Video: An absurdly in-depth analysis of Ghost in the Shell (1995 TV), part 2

Well, I say his story, his and the screenwriter's story, because Oshii works a lot with Kazunori Ito. And Ito is an anime writer, writer of films and other things, and a longtime collaborator with Moro Oshii. Oshii does not actually write the screenplays for his movies. He conceptualizes, comes up with ideas, but he relies on screenwriters to write the actual screenplays. And that's what Kazunori Ito did for Ghost in the Shell and a lot of other Oshii's works. Pat Labor, Avalon, a live-action film he made. And Ito's worked for more than just Oshii. He is the main writer behind the .hack franchise. So if you're familiar with .hack Sign or .hack Illuminality or any of the other stuff, that's very much Kazunori Ito's work. And a lot of his works tend to take place in an artificial world of some kind and include characters who don't know exactly what's real. So you can see how he's a good fit for Oshii on Ghost in the Shell. So those are three of the main folks working on the movie. Kenji Kawaii also did the amazing soundtrack, but there's not much else for me to say other than Kenji Kawaii does really notable, you know, soundtracks and uh yeah so again we'll we'll stop there and go on to actually look at the movie welcome back i hope you found that useful quick update steve really did not like rock and roll nightmare like he kind of went off on it but uh now he actually wants us to spend a little time on a palette cleanser some other horror anime so i've got to got to think about that what would be a what would be a really like a high quality if you will horror anime well we'll get to that meanwhile let's get back into ghost in the shell watch out for the increased use of philosophy and introduction of philosophical elements here in the second half of the movie so now let me call in Steve and we will get john on the line the majors on
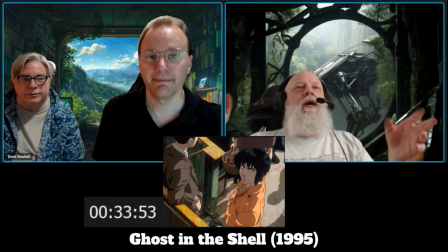the boat presumably maybe yeah um looking up through the window and
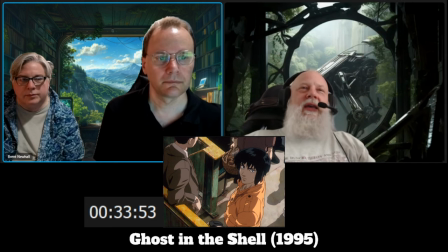sees herself yeah that your point about there you know could be similar models of her that are just kind of extended running around or could it be she's looking at who she could have been if she was still human oh interesting so this is a little moment
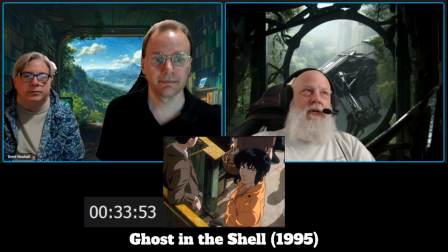yeah you know in her head like you were saying this is sort of in the major's head right here she's looking up and seeing like you know what would my life kind of be like if i wasn't in section nine yeah if i was just at a cafe on a computer just being a person doing people things yeah so
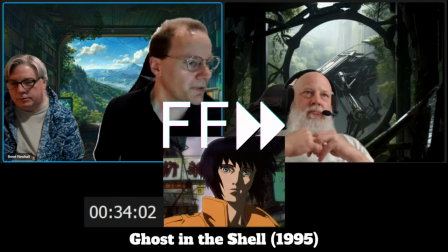that's what ran through my mind yeah i like that interpretation too yeah notice to her expression in this shot actually to your point John.
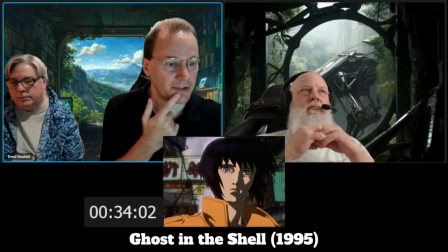This is a much less certain expression than we saw before.
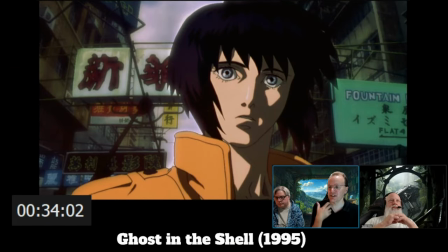She's thinking, she's wondering more here.
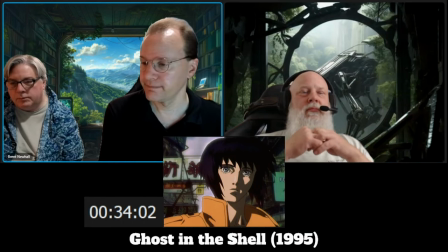Almost like a level of doubt across her face. Yeah, agreed. And notice the building under construction, right?
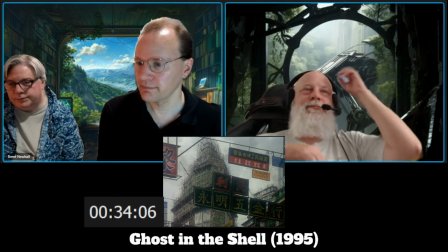Metaphor for construction and, you know, change. Yeah. I'm drawing the entirety of all that scaffolding.
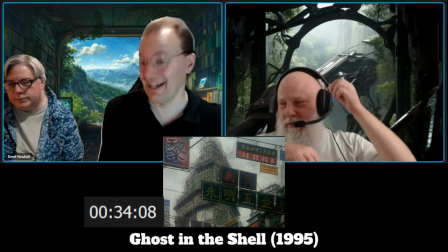Yeah, I know.
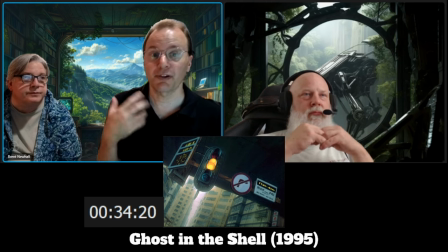And to our earlier point, the signal's on yield, meaning she's pausing, she's thinking, she's processing.
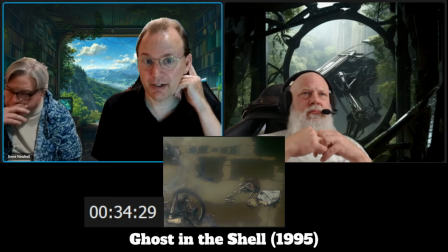It's actually a pretty sad image here, the implication being that is she garbage?
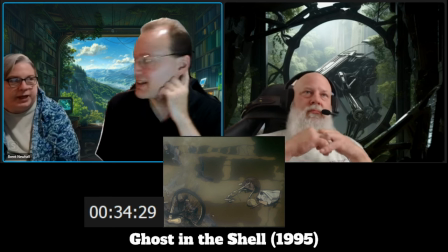What has been thrown away and not kept. Yeah. Mm-hmm, yeah.
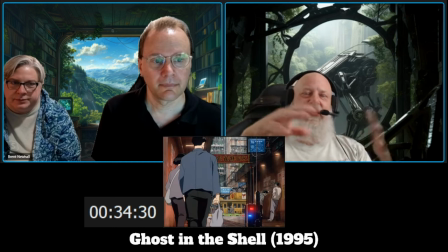All elements of, like, everyday kind of life, a stool, a bicycle. Yeah. So what elements of an everyday normal life has she thrown away to be in Section 9?